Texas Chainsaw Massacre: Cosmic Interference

This video is brought to you by my wonderful patrons. If you want to join the Patreon team, please feel free to click the link down below. And if not, I hope you enjoy the video.
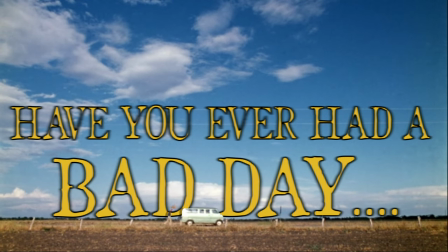(0:09)
Have you ever had a bad day? And it seems like all the odds are against you, the weather, emotions, and even other people. Those certain days where no matter what you seem to do or say, it seems like you've been chosen to endure the worst it can offer, and it's entirely out of your control.
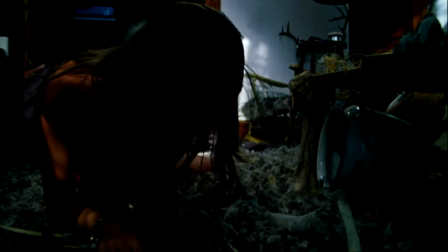(0:25)
The Texas Chainsaw Massacre is seen as one of the greatest horror films of all time.
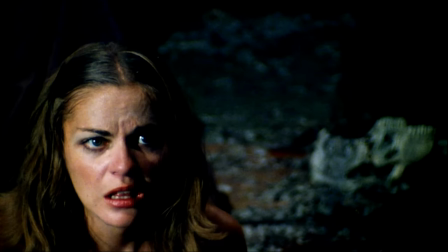(0:30)
No matter how you truly feel about it, you can't deny its legacy changed horror forever.
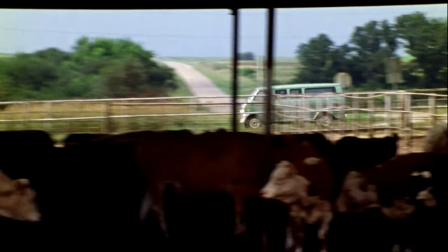(0:35)
Whether you see it as a commentary on vegetarianism or an allegory for the Vietnam War,
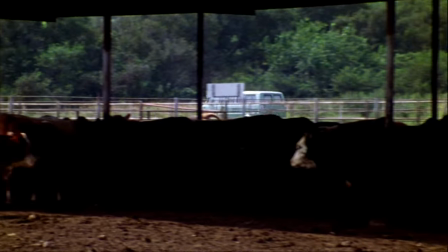(0:40)
you can't deny its intriguing world and even sequences of horror that inspired hundreds of filmmakers that we see to this day on the cinema screen.
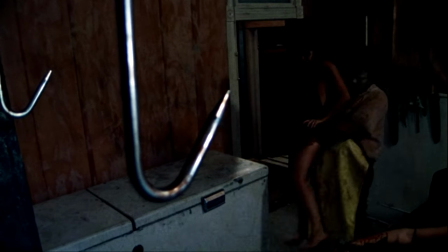(0:48)
The film has a reputation of being one of the most infamous and even raw horror movies of all time, despite actually hardly showing gore or even blood,
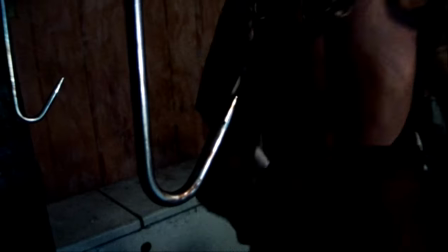(0:56)
and that's just a testament to the director Tobe Hooper and of course the brilliant cinematography from Daniel Pearl.
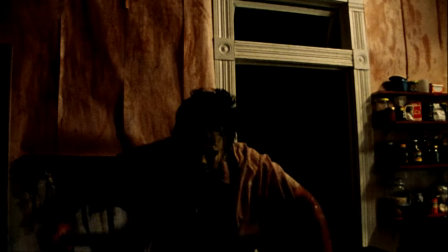(1:02)
Their unmatched abilities to convey a sense of dread and violence by just using sharp visuals and even intriguing sounds.
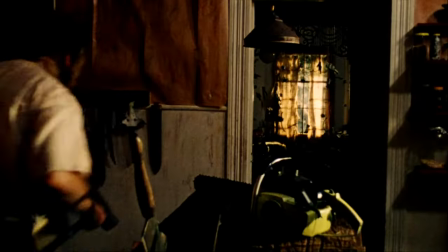(1:09)
The world of the Texas Chainsaw Massacre is buried deep within reality. The events itself are commonly confused by the real-world events of Ed Gein,
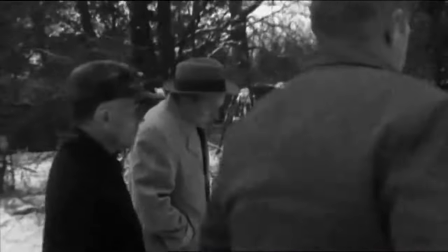(1:18)
an infamous serial killer who turned human remains into furniture and even wore women's skin as masks and even costumes.
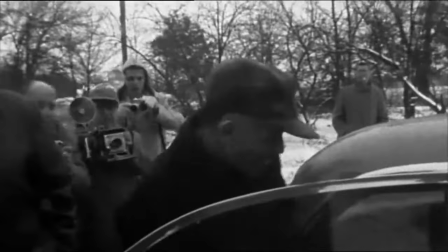(1:25)
But despite this common comparison, Tobe Hooper the director has gone on record to say that a lot of it was by chance.
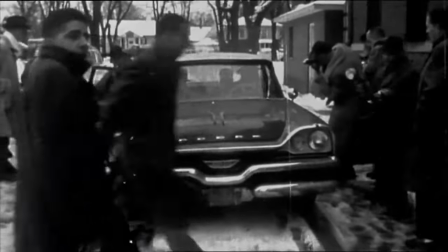(1:32)
The Gein's killings really had nothing to do with the writing of the film. There are endless essays and discussions on this film,
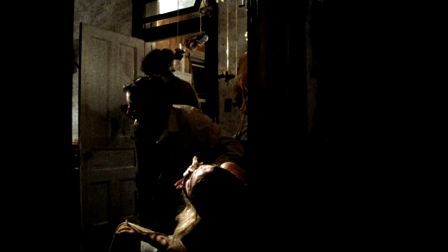(1:39)
which talk about its use in violence and even the stories behind the reasons and why of the Sawyer family do exactly what they do, and what led their life to cannibalism.
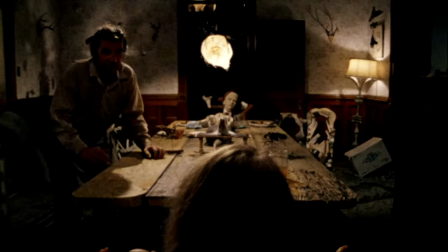(1:47)
Many speculate it's just pure madness and it's to show us the horrors of this world and what people could truly be like in uncivilized areas.
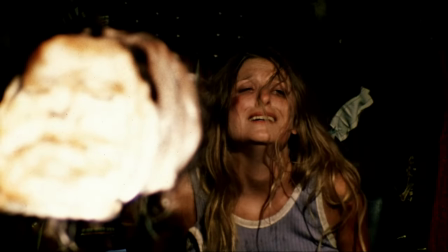(1:55)
But what if I told you that I feel like there is something greater here that's beyond our understanding?
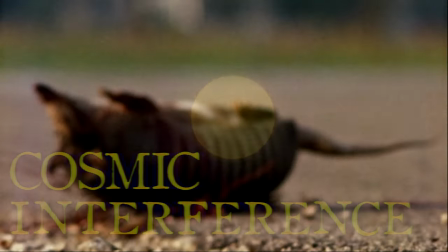(2:14)
The Mind, Cthulhu, H.P.
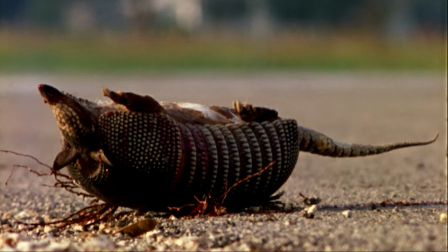(2:17)
Lovecraft, The Void, Color Out of Space, Event Horizon, The Thing, or even Alien itself.
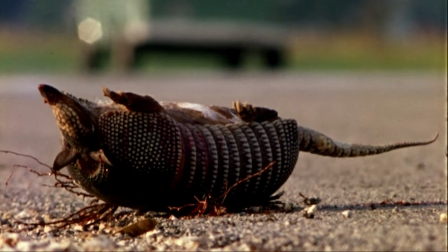(2:24)
But there's a lot more to cosmic horror than just beings from outer space.
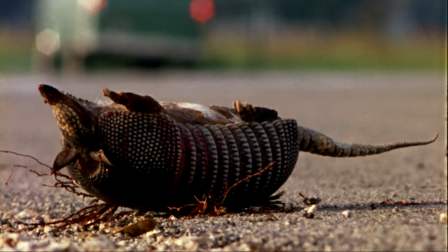(2:28)
It's the fear of the unknown and something we don't understand, and definitely there is something cosmic about the universe of the Texas Chainsaw Massacre.
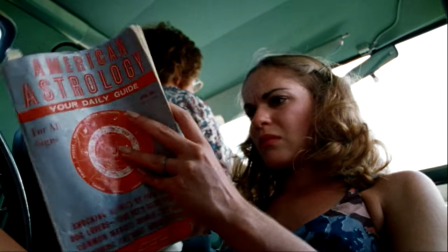(2:37)
There is almost an atmosphere to this film that feels often otherworldly and even sometimes feels like there's a cosmic interference with human affairs.
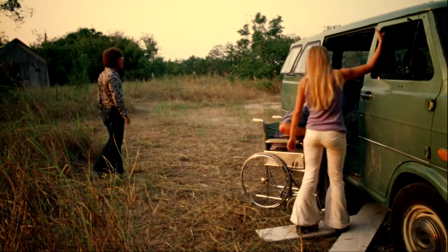(2:49)
I have actually done some research and digging, and I strongly believe that Texas Chainsaw Massacre could possibly be one of the most subtle cosmic horrors out there,
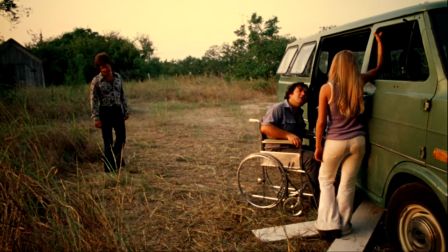(2:57)
with a touch of Lovecraft to even add to the film's events. So let's go back to that scorching hot summer's day of August 18th, 1973.
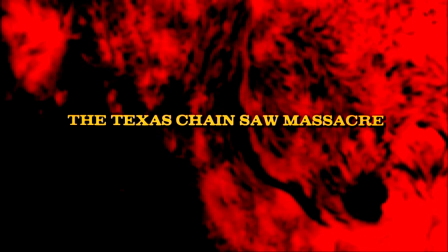(3:06)
The film's credits can be seen as an avant-garde pattern designed to make you feel uncomfortable and even sick at some points.
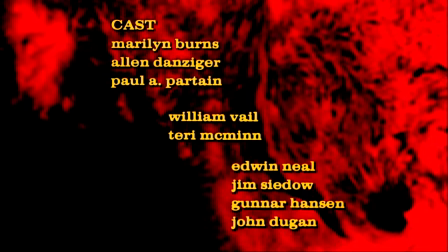(3:13)
But in reality, this is actually just the sun, with solar flares dancing around its orbit. And the sun rises on that day with a green and even yellow flare, and immediately you can tell that this is going to be an odd, weird, and possibly a bad day.
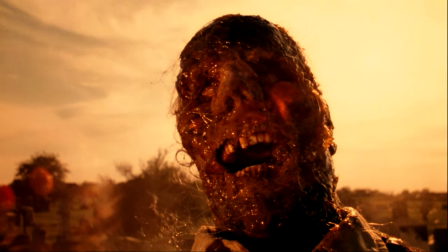(3:28)
The film opens truly with the image of a corpse being displayed in a gruesome and even inhuman position.
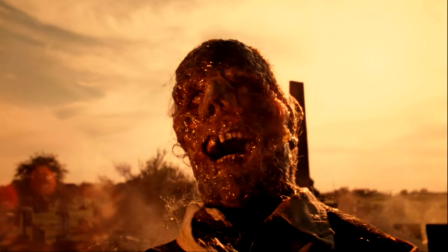(3:34)
And while the audience are left surprised and shocked by this imagery, there is a news report discussing recent events in grave robbings in the area.
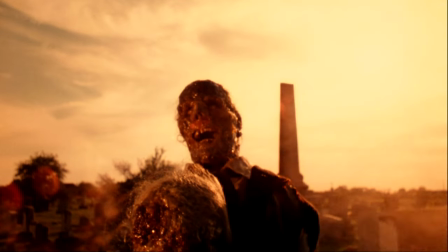(3:42)
The report continues during the main credits also, reporting a gas shortage and a recent explosion, a cholera outbreak within the country,
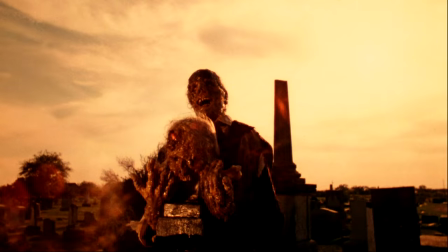(3:50)
riots breaking out in certain counties, a 16-storage building collapsing, and these are all sewn into the background as we're introduced to our main characters.
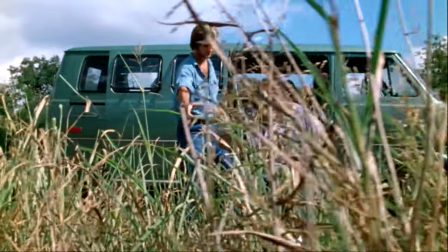(3:59)
In the Blu-ray commentary, director Tobe Hooper said that it was just a bad day for the Earth at that time.